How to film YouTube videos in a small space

I'll be publishing a complete guide to S-Log3 exposure and how to get blacks that aren't really noisy in a future video. So if you're interested in that kind of thing make sure you subscribe to the channel. One of the tricky things about working in a micro YouTube studio is getting enough camera angles to keep your videos interesting. So ideally you want to try and get multiple camera angles that you can use in different videos or perhaps sometimes even in the same video just to keep things interesting. When it comes to setting up your camera angles think about where the corner or the L of the room is and try and shoot towards that
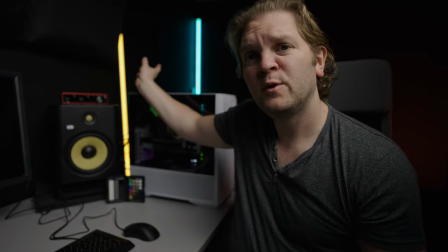corner that will help to create a bit of depth so that blue pavo tube where are we in the background there that's set up right in the
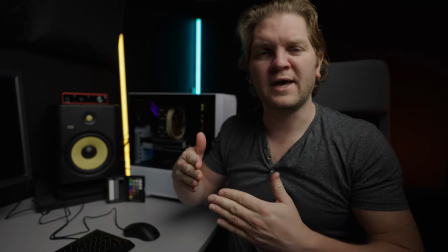corner where the door is to the room so that's what I mean by the corner or the L of the room the camera angle here is looking past me towards
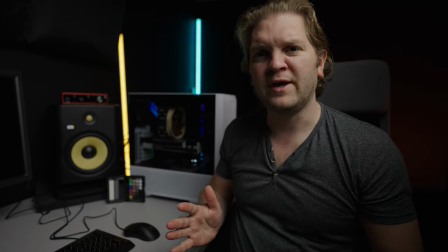that corner of the room and we've got a few different layers of interest here you've obviously got myself you've got the PC and
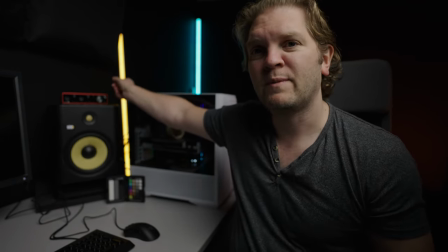the speaker here and you probably can't see much of the monitor there and then you've got the orange pavo tube and then in the background the blue pavo tube just to create that sense of depth. When it comes to lenses you're probably going to have to use more of a wide angle lens just because you're working in a smaller cramped space. A wide angle lens is also going to exaggerate that depth in the frame to help try and create some interest. One thing to be aware of though is that if you use a wide angle lens you might end up with some distortion on the face. Also on a wide angle lens you're going to have a bit of a reduced depth of field which means you're going to maybe need a lens with a wider aperture just so you can kind of separate you from the background.
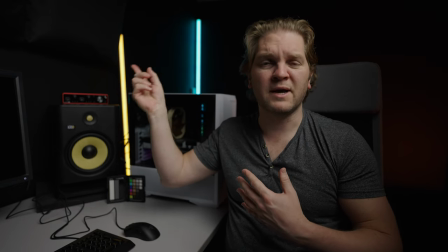Notice how in the back the Pavo tubes are slightly out of focus.
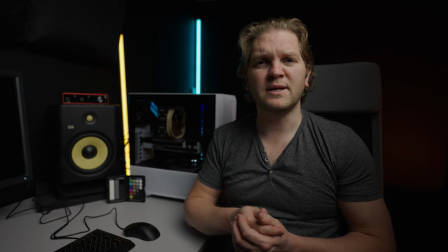I'm shooting this video on a 20mm lens and I'm currently shooting at f1.8. So using this big aperture is helping to blur the background a bit. Also when you're setting up your shots try and create some layers or depth in the scene such as like the computer and the lights in the background. So in this space I've managed to get three distinct camera angles. I've got this one which I'm calling angle one which is shooting towards the door there.
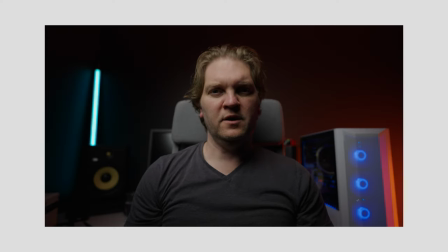I also set up this angle and you can see that this is a flat angle so there's not as much depth in it. And I've also got this third angle.
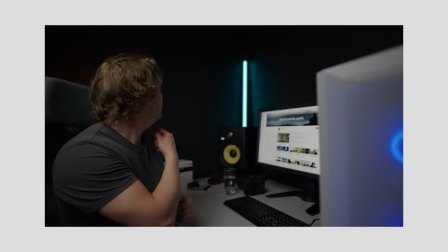Notice in this angle I'm shooting towards the corner of the room to create some depth and I've also got the computer in the foreground here once again to try and create some layers in the frame. If you found this video useful so far be sure to subscribe to the channel and turn on notifications so you don't miss out on future videos. The next thing to work on is the sound in here. You can probably hear the echo in my voice at the minute and if I clap, you can probably hear that kind of echo or that flutter so it doesn't sound very good. I've got a lot of bare walls in here. There is carpet on the floor which helps a little bit but let's go and add some acoustic treatment to this room. This is going to be very makeshift and then we'll come back and see if it makes a difference.
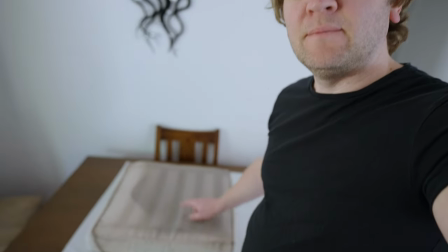just trying to make these like little acoustic panels out of some old cushions some
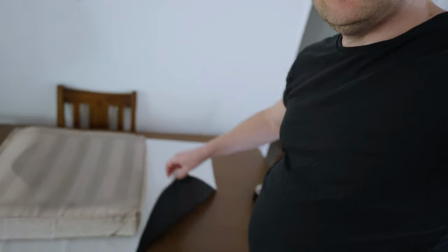old outdoor cushions so I've just cut some of this material this is the stuff that I use to make the curtains and it's going to be a very rough and ready construction with just some carpet tape
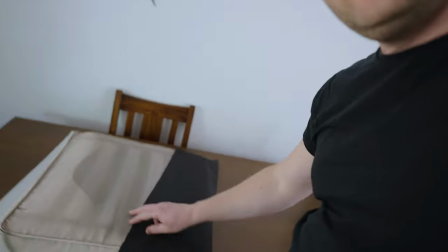so I'm just going to wrap this over here and then tape along hopefully that'll hold it I'm definitely no haberdashery expert if that's even the right term all
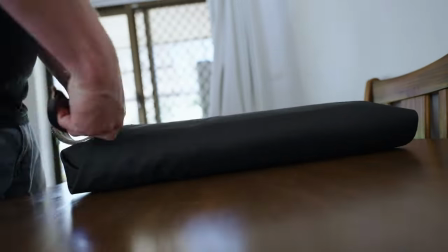right so it's not gonna win any design awards as you can see pretty rough and ready but doesn't really matter I think it'll blend in a little bit we'll have to wait and see so now finish these sound panels I'm probably just gonna hang them with some of those 3m sticky hooks that you can stick on the wall and then
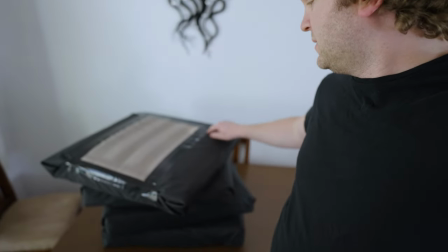on the back here just i'm not sure put a bit of string or something i've